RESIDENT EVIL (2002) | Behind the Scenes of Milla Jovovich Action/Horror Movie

Something new, you know, if people want to see something new, if they've played the game, they want to go to a different place now. It's almost like doing a kind of live action version of a new version of the game.
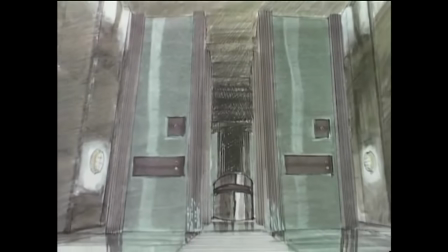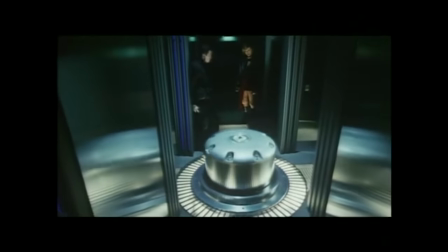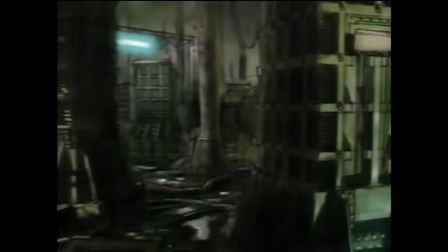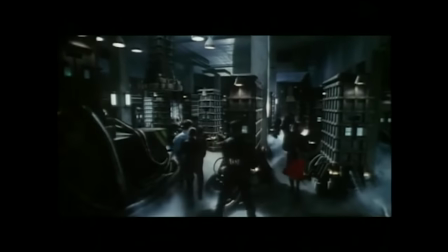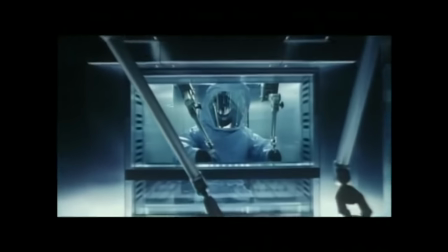1101s
That's too cartoony, and tried to use just always contemporary technology.
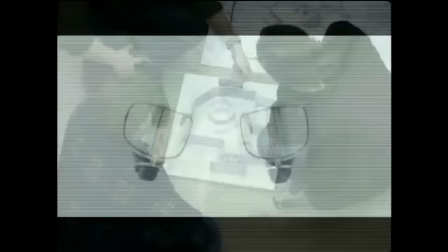1106s
We've tried to avoid anything that's too obviously science fiction.
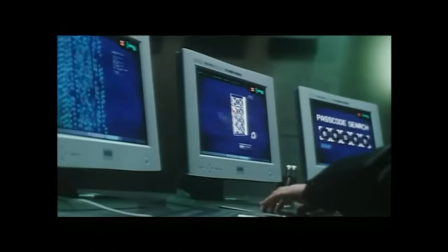1109s
We went back to what is available technology, and we've used that.
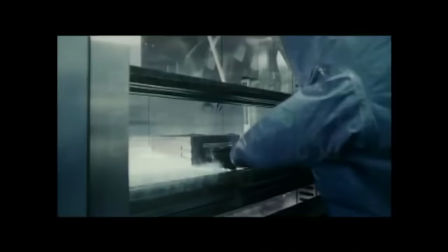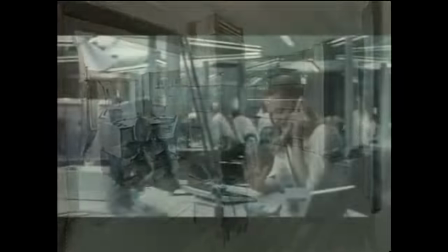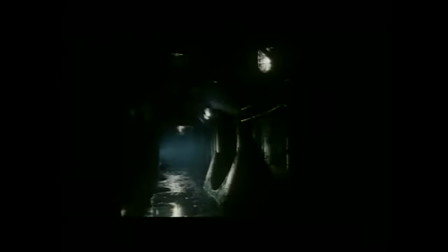We also visited a lot of contemporary bunkers. We went to some nuclear bunkers in England,
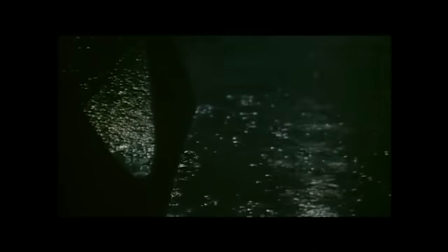1137s
nuclear bunkers in Germany, and you know, some from the 60s, some from the 70s, and some that were only built about 10 or 12 years ago. There's a couple of contemporary Japanese architects who just do the most wonderful buildings above ground in concrete,
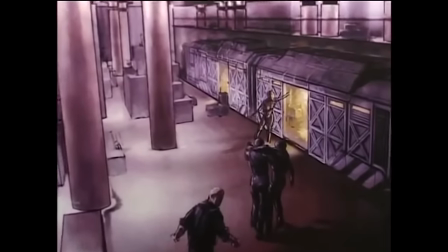1156s
and it's, you know, it was a perfect look to use for below ground.
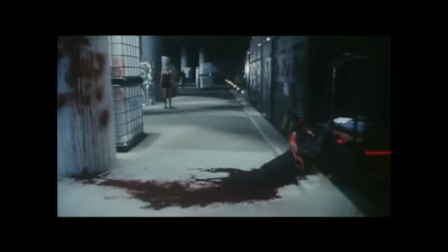1160s
It looks very strong, and you know, so we use that as inspiration, just that kind of pre-stressed concrete look. The shape of the control room is a triangle, and partly that was inspired because there are big scenes in there that there's a lot of talk goes on in them, and so you needed to have some interesting angles,
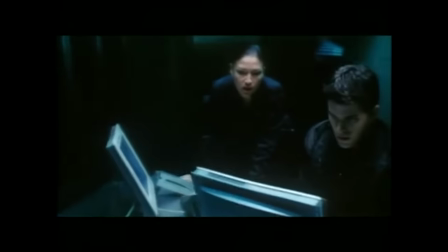1180s
and the shape of that room, you know, really gave you that. And we set the desk down slightly so that you'd have an eye line straight through from the corridor and you'd be able to see all the people.
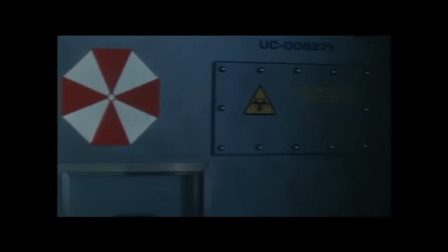1194s
One of the big things that that we really wanted to achieve with the design of this film was the whole idea of labyrinths.
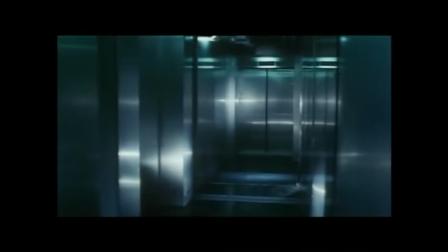1200s
When you play the game, you walk down corridors, they go around corners, you never know what's going to be around that corridor.
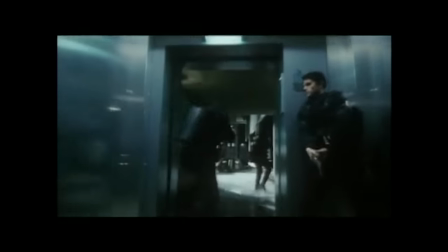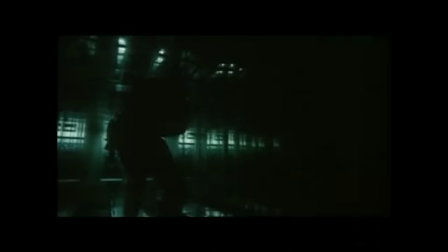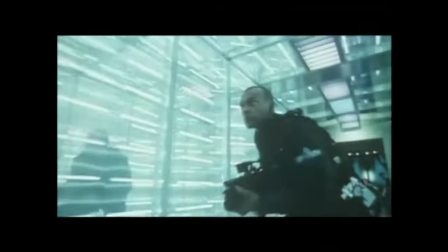Spaces and the angles are designed to be very disorienting, and that's one of the big things we wanted to take from the game.
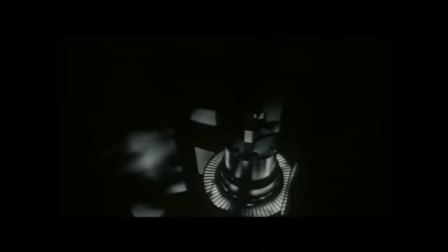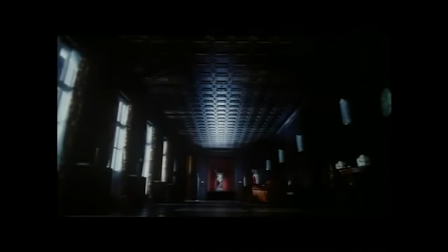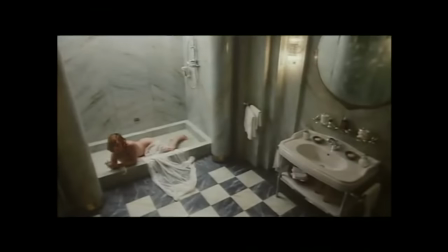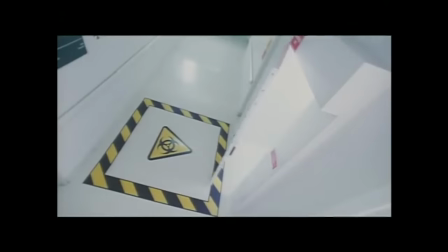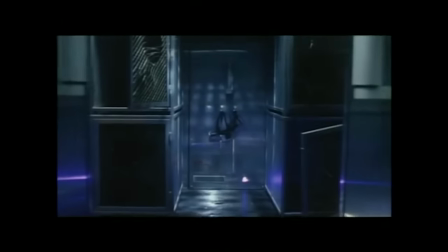1258s
sets, I've very consciously tried to design everything to be like either like a labyrinth or to be at least very kind of visually disorienting, so that you don't quite, you can't get a quite a grasp on where you are.
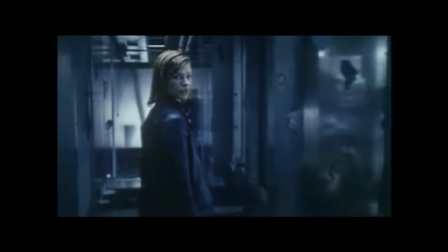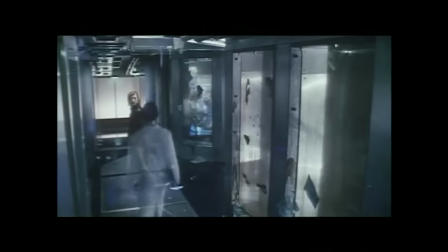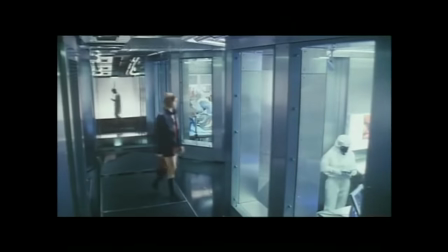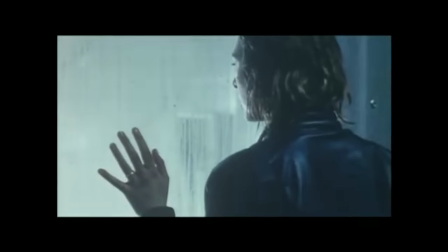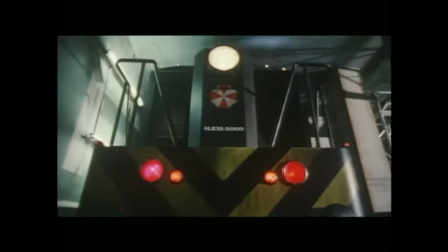1302s
Tracks is a service train for this secret organization that's underground,
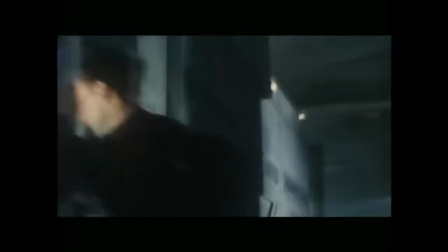1307s
and the duty of the train is to move cargo from the dock into the laboratory.